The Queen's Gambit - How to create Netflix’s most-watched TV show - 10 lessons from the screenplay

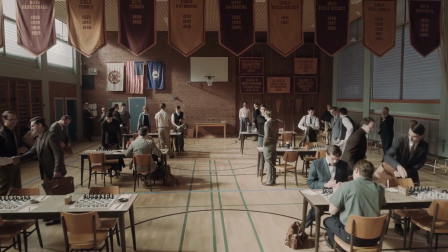8:00 And so during prep,
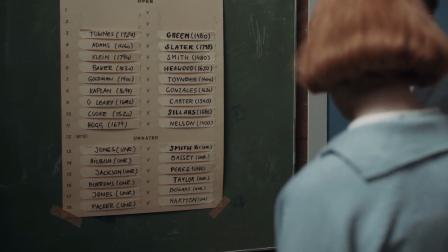8:01 it was the thing I spent the most amount of time on was how can you render these chess games both cinematic and
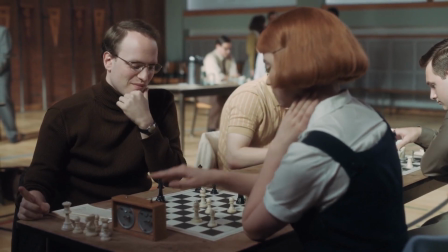8:10 part of the narrative in a way that people who don't play chess
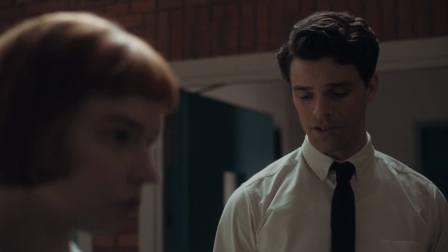8:14 understand what they're seeing and are able to at least feel what they're supposed to
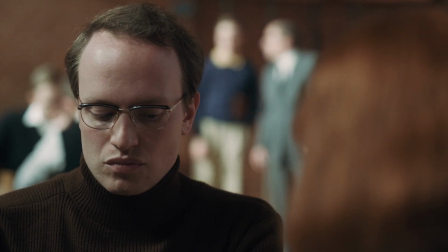8:19 feel during those matches. And we came at it from a couple of different directions.
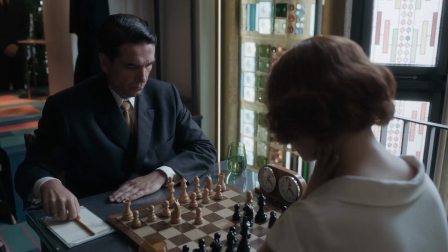8:26 First, in the writing of the script, I realized I had to see what is the least amount of chess I can get away with?
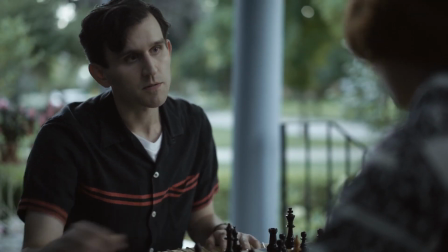8:33 What are the fewest amount of matches in order to tell the story and see her evolution?
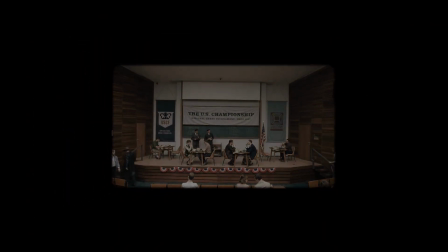8:38 There were more chess matches, and every time I would rework the script, I would lose them.
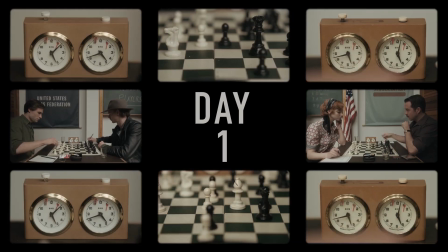8:43 And even within the matches, I was very disciplined in terms of just how many specific games we saw her play.
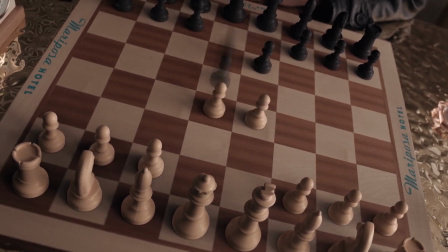8:50 Second, I realized that you had to root or contextualize each of these
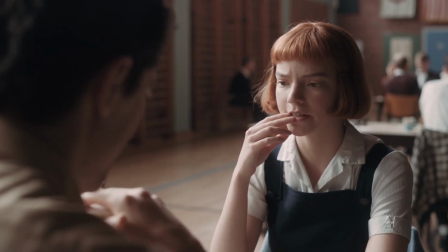8:55 matches or games in some sort of emotional context.
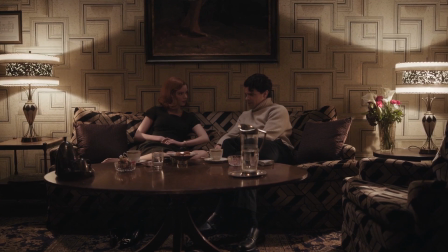9:00 You had to understand what the stakes are not just about winning and losing, but for her personally.
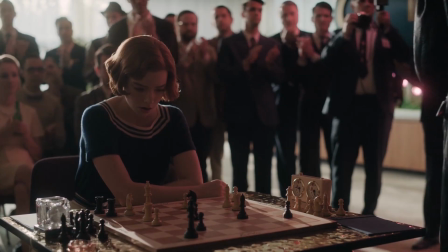9:06 And so if she self-destructs or if she's playing somebody who is really important for her to beat,
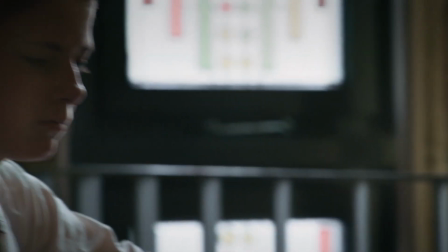9:12 it's not because of she needs to beat them to rise up in the chess world. There's always some sort of personal thing at stake.
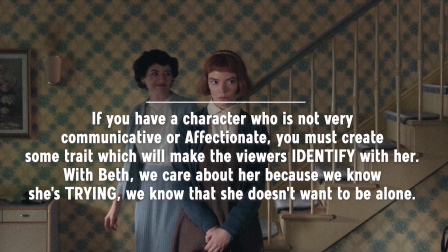9:21 Often Beth is really hard to read and she's not very communicative to the people who care about her.
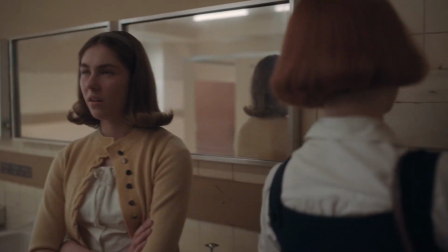9:27 She seems unsure how to respond to their interest or just unwilling.
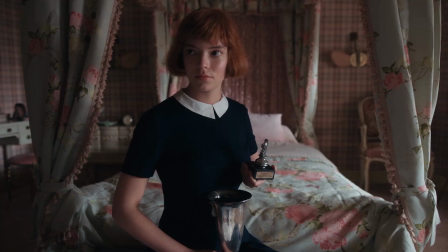9:31 Affection isn't something she understands very well so why do we care about her we care about her because we
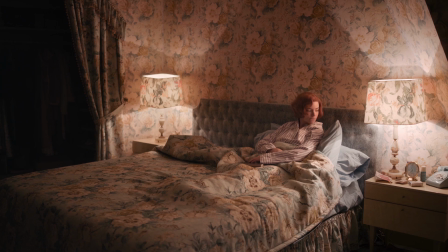9:39 know she's trying because we know that she doesn't want to be alone and we know that what she's doing
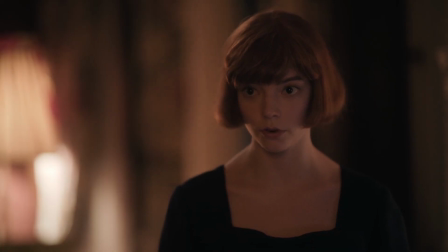9:47 is something that she can't help but it's something that she's she's trying to fight against she keeps
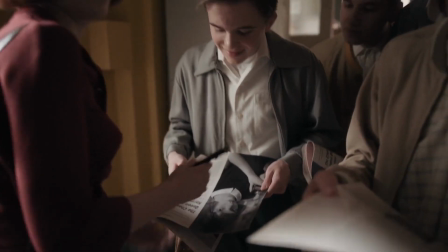9:53 trying to as i say locate herself in the world somewhere and find who is her family,
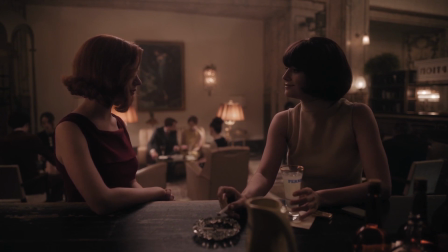10:00 you know, and where does she belong? And I think we care about that because we see her searching for that.
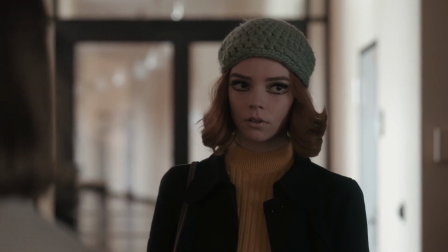10:06 And we don't see her gleefully being cruel. We don't see her gleefully pushing people away.
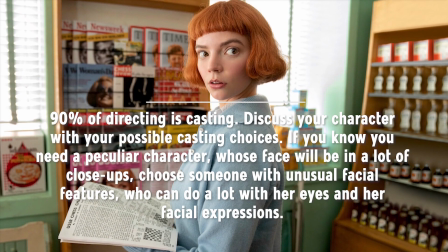10:11 We see her clumsily doing all of that. My wife was watching The Queen's Gambit with me her first time, my second time.
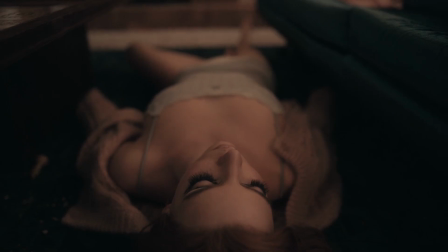10:18 And over and over again, in reference to the main character, she said, she is so peculiar.
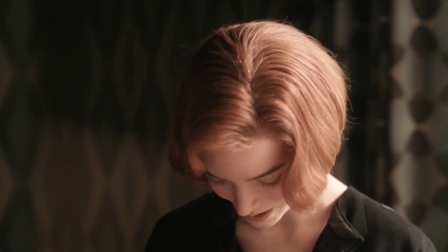10:26 I was wondering, how would you characterize Beth Harmon? I think that's perfect. Anya and I would talk about her as a creature.
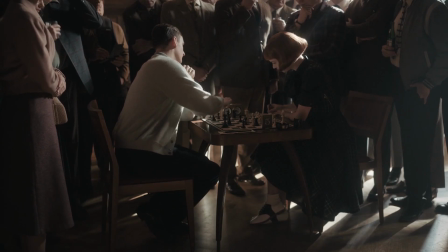10:33 You know, she is someone who you sit across the chessboard from her and you're instantly unnerved.
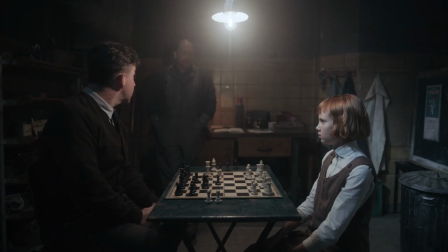10:41 And so I think that she is peculiar. She's very strange. She doesn't speak a lot.
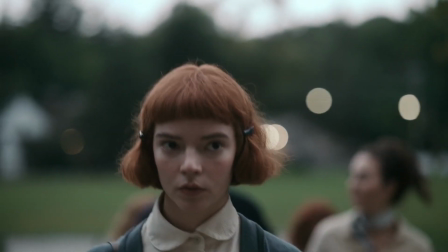10:48 Sometimes she's very awkward in what she says, a little too direct. And she, you know, just wants what she wants.
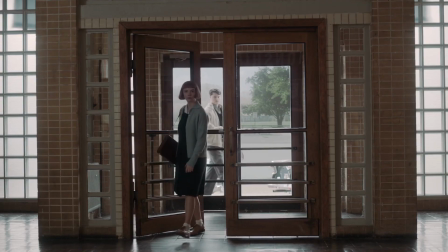10:55 And she's almost feral.
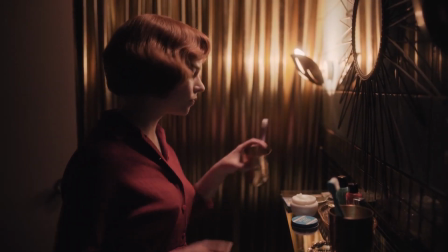10:57 You know, she is this sort of feral genius. in a way so a lot of this really has to do with how you and anya taylor joy the
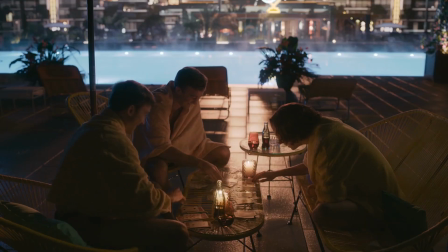11:04 lead actress i guess drew upon who she is as an actress her features her huge eyes to kind of embody this person with that sort
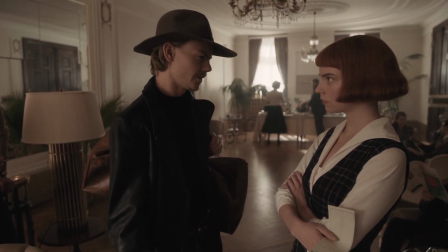11:12 of strangeness huh yes we definitely leaned into all of that visually and i needed somebody because so much of it was going
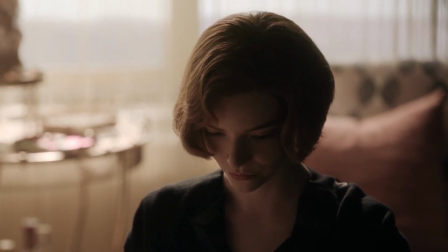11:20 to be on her face which is which is different for me you know i i don't usually like to shoot too many close-ups and this was going to live in
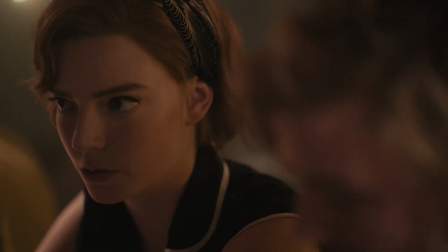11:28 a lot of close-ups I needed somebody whose face you just couldn't stop studying
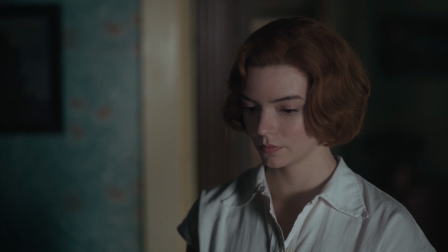11:33 who was just fascinating and Enya has an amazing amazing face and she it's so
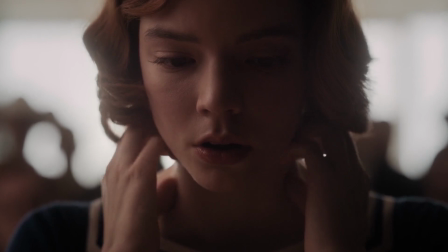11:38 expressive and you can read so much into it she can do so much with those eyes
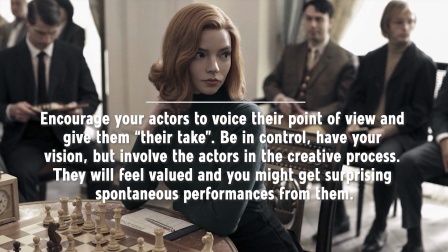11:43 not every director feels comfortable encouraging you to speak not every director feels comfortable not being so in control of absolutely everything while Scott's like,
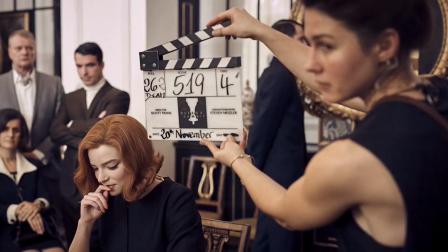11:57 I picked you for a reason. What do you think about this scene? And he encourages you to be in it with him so that you can build something together. He's always in control. He always has the vision of where it's going.